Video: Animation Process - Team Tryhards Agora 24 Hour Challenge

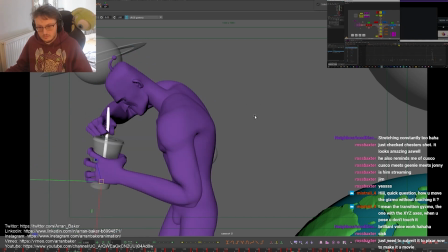[66:20]
So there was a lot of back and forth, just trying to figure out the angles and just trying to cheat it to make it look like it was in his hand, even though half the time I'm sure it wasn't.
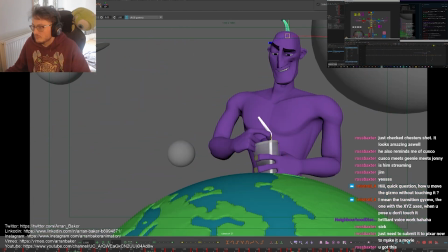[66:34]
So this is where I'm starting to add the ups and downs on the weight of the walk,
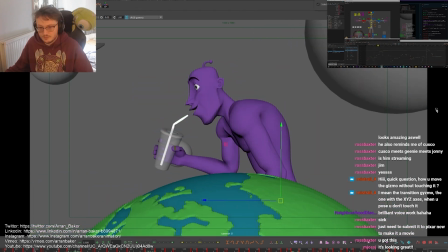[66:39]
just so you feel like there's a bit of impact and a bit of body mechanics in there.
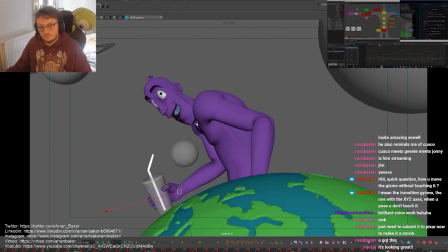[66:45]
Even though I wasn't going fully into it and making it all connected and feel like a more authentic walk,
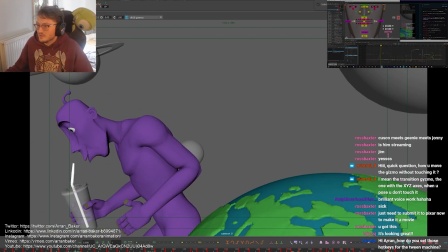[66:52]
just with the time restrictions that we had, just having the ups and downs in the body and a bit of rotations in the chest really helped sell the idea of him walking naturally.
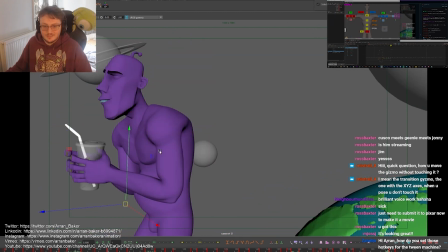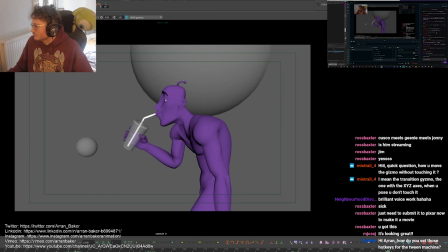[67:14]
So this part of the process I do end up using play blasting quite a lot just to get the most accurate feedback I can.
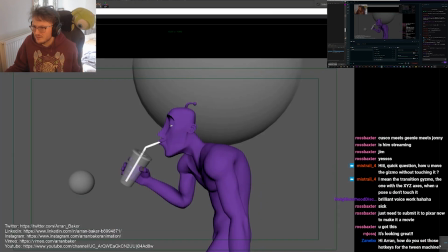[67:21]
I don't always like to rely on playback in Maya just because of performance issues sometimes with a rig.
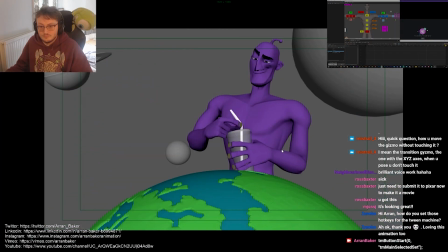[67:28]
You never always get a one-to-one representation of what you're animating, so I always take the time to play blast just so I can actually see the final result.
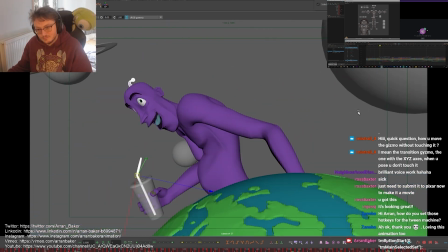[67:40]
So at this point you can see the entire shot is on 2s.
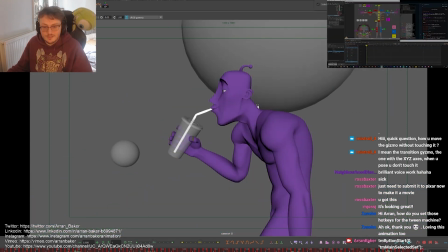[67:44]
So this is where I'm starting to go through now and clean up all the constraints where things had snapped out of place.
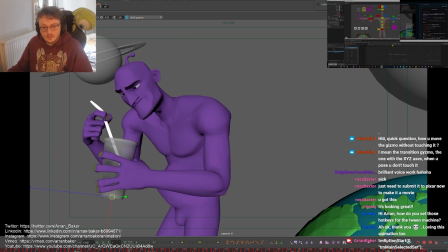[67:51]
Because I'd have only had my in-betweens, there probably would have been, say, 20 frames in between where the
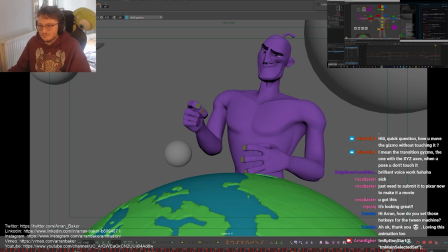[68:02]
constraint would have been blending from being connected to one hand and then blending into the other. So I had to make sure it always stayed attached to one hand completely. So this part of the process is part of my workflow, which I'm quite used to.
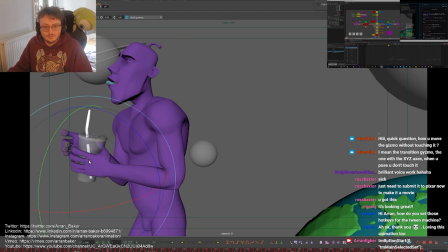[68:16]
Just making sure that all the parent constraints stay where they should be.
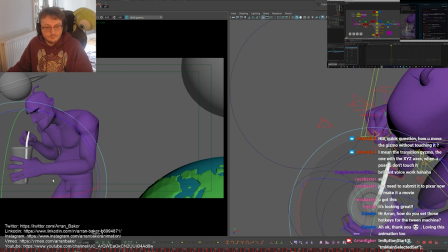[68:26]
So here is where I was end up having to eyeball the connection of the
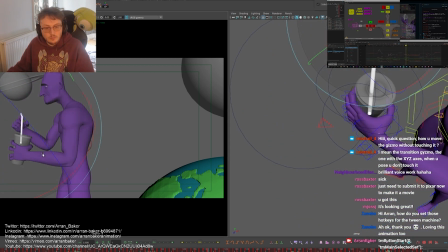[68:32]
straw and the hand almost looking like they're connected together, but in fact they weren't at all. This part was quite tedious.
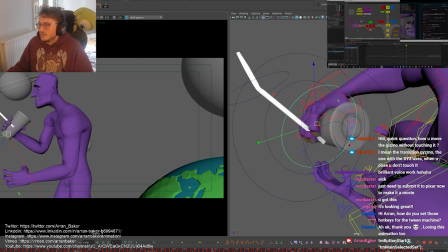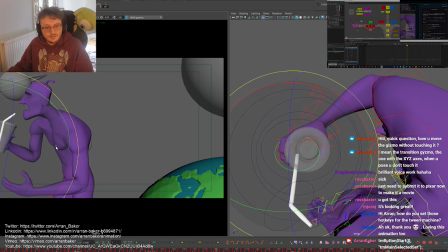[68:47]
So I was adding a little bit of secondary action on the straw just to make it feel
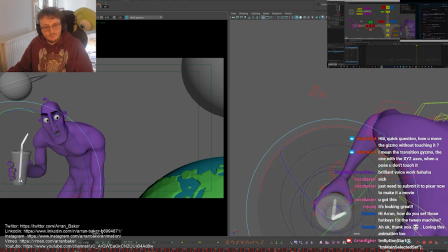[68:51]
like it wasn't completely static and it felt like it was rolling around inside the cup.
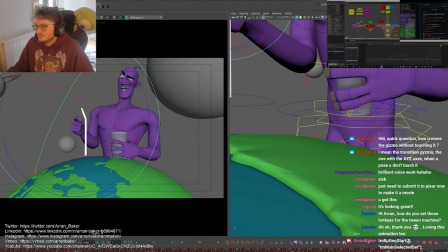[68:59]
Again, I had to readjust the straw a lot here to make it feel like it stayed inside his hand. Another struggle that I found was when he takes the straw out of the cup at the end.
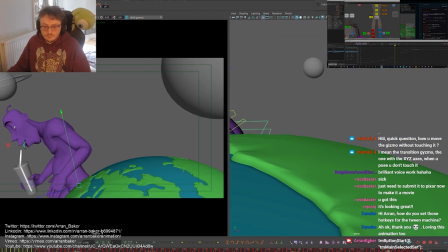[69:15]
Because the straw was so long, I didn't want to have this large arc going over the top of the hand, so then it would realistically come out of the cup.
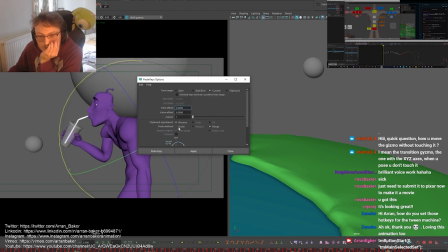[69:23]
So I ended up cheating the timing a bit more, so it was a bit snappier, so that over one frame the straw just pops outside of the cup.
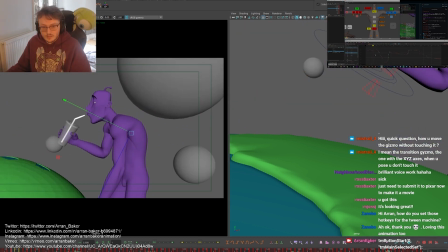So here I was figuring out some of the mechanics. You can see in the top right of the screen that I had my graph editor up,
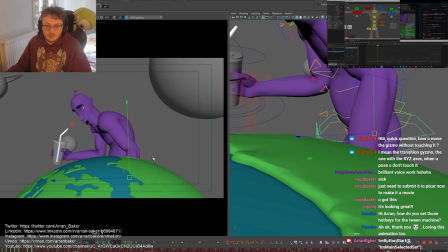[69:45]
and this is where I start to go through and use Animbot to create ease-ins and ease-outs on the curves
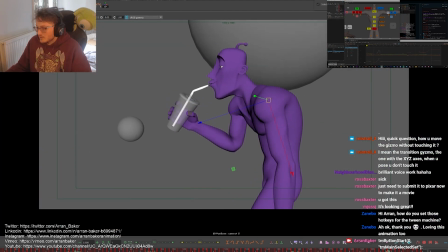[69:53]
to make it feel a little bit more connected.
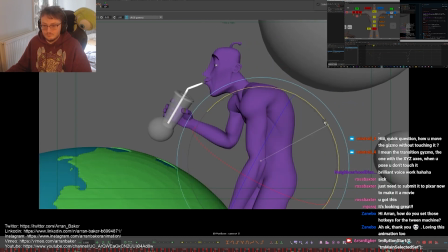[69:56]
And I was also adding some overlap in the arms just to make it feel like there was a bit of follow through and overlap.
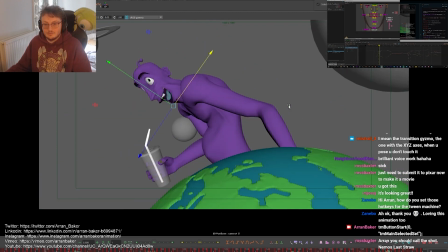[70:07]
So here I'm bringing the jaw around as he goes to inhale, so we're again overlapping the jaw a little bit more so it breaks up the timing.
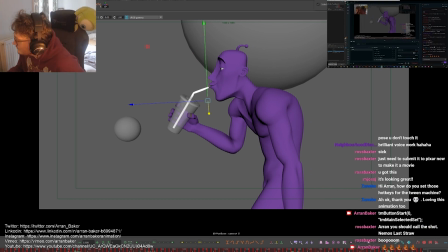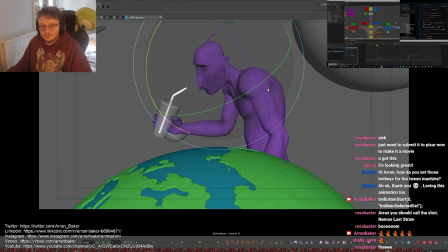[70:21]
I was adding a bit of overlap in the rotation X on the head as well, just so you felt like the weight was traveling through his body.